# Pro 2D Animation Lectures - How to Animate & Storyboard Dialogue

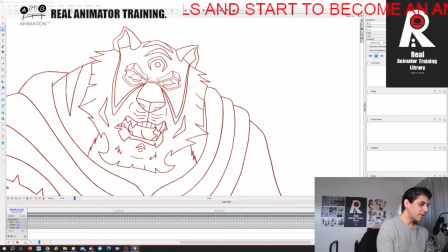[4:15]
As he's kind of like shaking his head to himself. So watch what happens with his eyes, right?
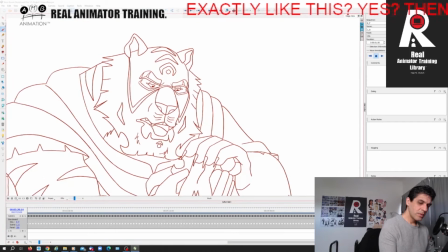[4:21]
Could hold you to living, right?
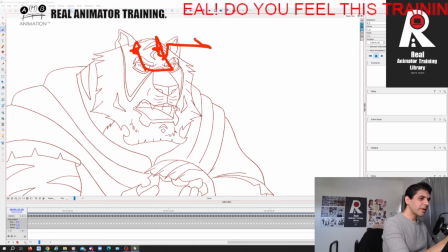[4:27]
He's looking up and he's glancing. There's a slow glance above him, right? As if there's a higher power that they're both answering to.
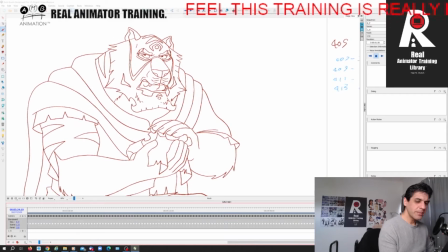[4:39]
Rather than talking about the mouth shape, right, I'd rather talk about this secondary action. So while he's looking, and now he's closed his eyes, but look, he's patting him lovingly on the head.
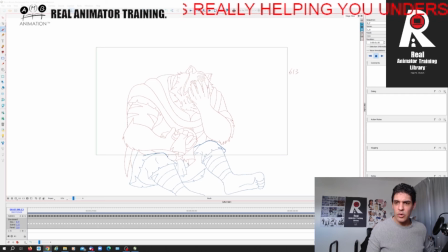[4:51]
Almost half a minute of talking, right, in one shot, with full-blown character animation. and it ain't easy, but hopefully
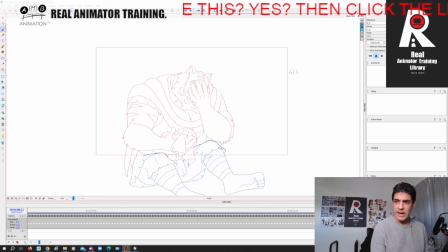[5:07]
that's explained to you the process of how to tackle something at a very high level in a professional standard, as we're building this pro archive of the Real Animator Training Library.
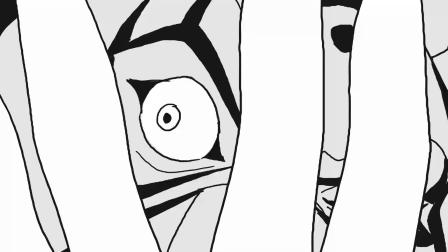[5:22] So it appears that another soul has come to me in search of the riddle of death.
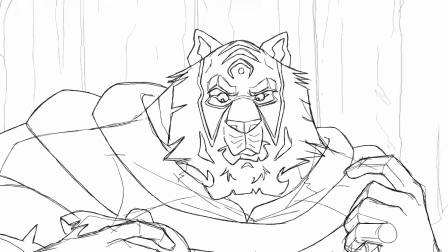[5:31] Very well then. Which death shall it be?
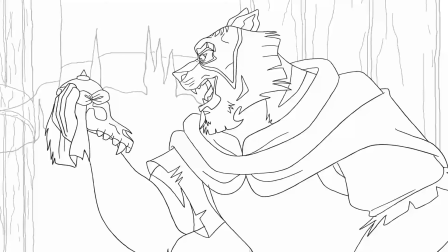[5:37] Yes, it shall indeed be a very good death.
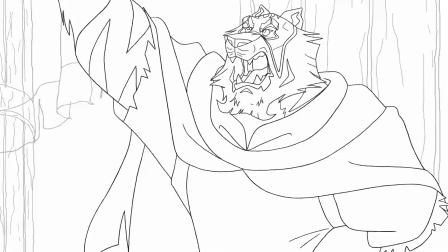[5:43] Nay, a great death.
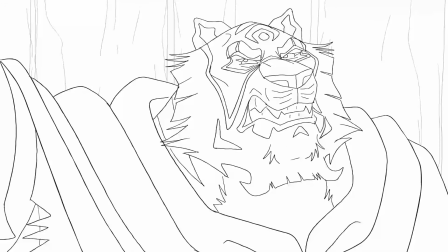[5:47] A death that makes existence worthy of life itself.
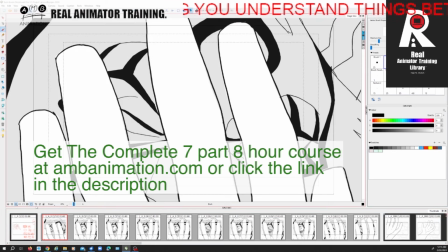[5:55]
I'm going to take you in through each shot of this, and I'm going to explain to you why.
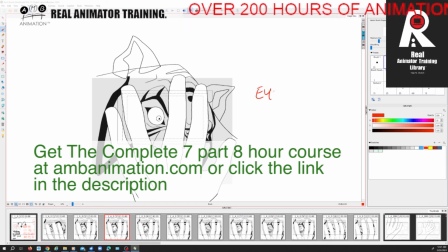[6:01]
They say that the eyes are the window to the soul.
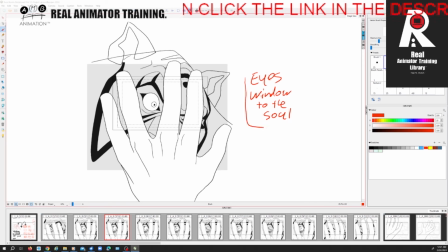[6:05]
And what is he saying in the dialogue? So it appears that another soul has come to me.
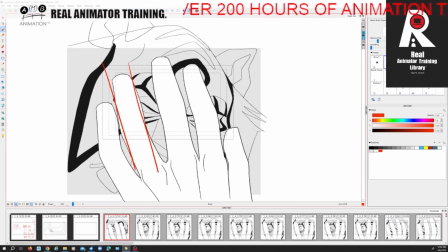[6:11]
So he's almost like imprisoned with prison bars. So you see how this is what dictates my choice of shot composition, not am I within the rule of thirds or the golden triangle.
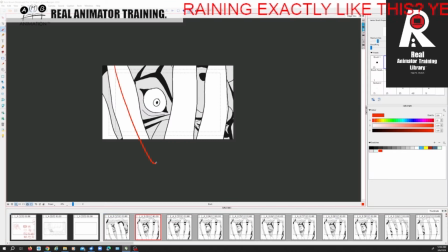[6:24]
Now you can immediately see that I'm framing within the frame. He opens his hand to create a triangle, and again we have got a circle of his eye, and also the pattern on him also helps other shapes.
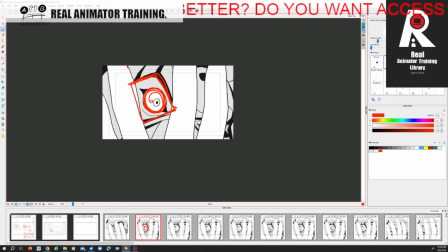[6:39]
So we've got the circle of his eye within this diamond within a triangle, which creates a very nice piece of imagery.
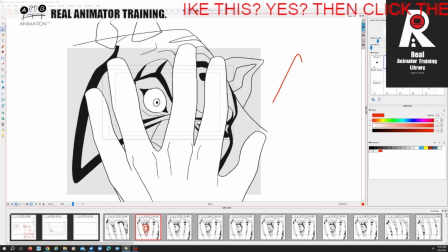[6:47]
Also, we want to think about, remember I talk about symbolism, the Illuminati or enlightened symbol, triangle with an eye in it.
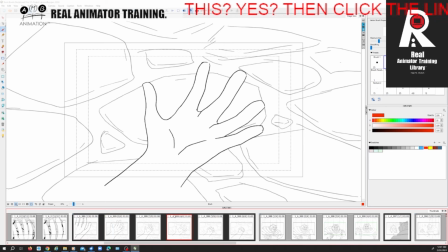[6:55]
We've got an open hand that symbolizes that you don't have anything, and then the closed hand. When a newborn is born on earth, they're holding on to life. Here, you've got an open hand that has something.
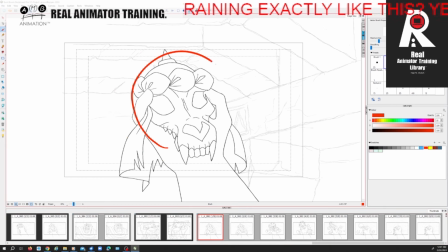[7:09]
What is the open hand holding? Death. Although it's holding the skull, it's symbolic that his hand is open and it's dead. It's holding death. And the minute it crushes that skull and it seemingly has nothing except for the cloth and the remains of whatever was in the skull,
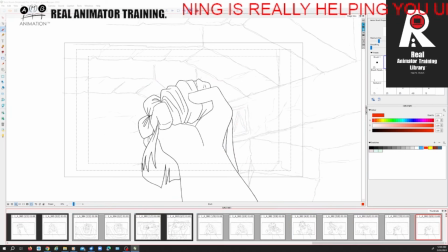[7:26]
it actually has life because it's come and possessed into this guy here.
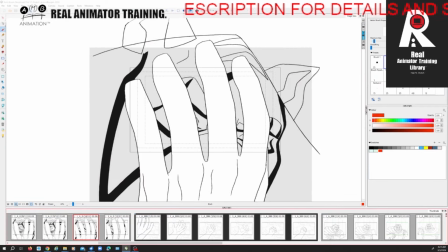[7:31]
If you want to look in terms of the direction of the flow of the scene, the hand is traveling away from his face,
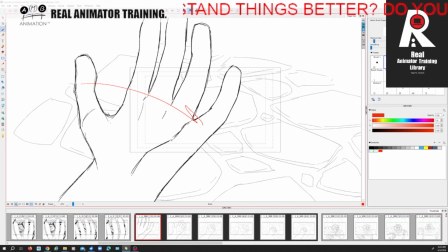[7:38]
traveling screen right, and continues to move screen right and comes in from screen left. Then as we look here, we see the hand traveling back from screen right, and then the camera moves towards the direction where the hand was going.
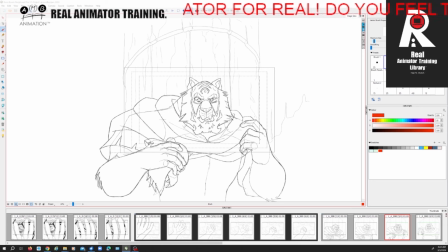[7:53]
So we're continuing the direction of the hand in this conversation, which then brings in the skull. Now as the hand is coming back and talking back to him, he's lifting this hand, and the 180 degree line, its axis is rotating this way with the camera pan.
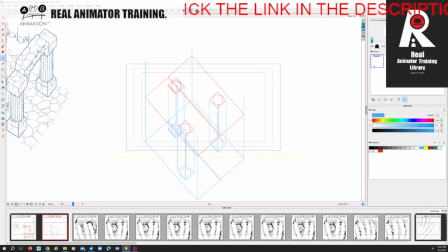[8:12]
What I have here is I have now a guide. So this is the building of the set.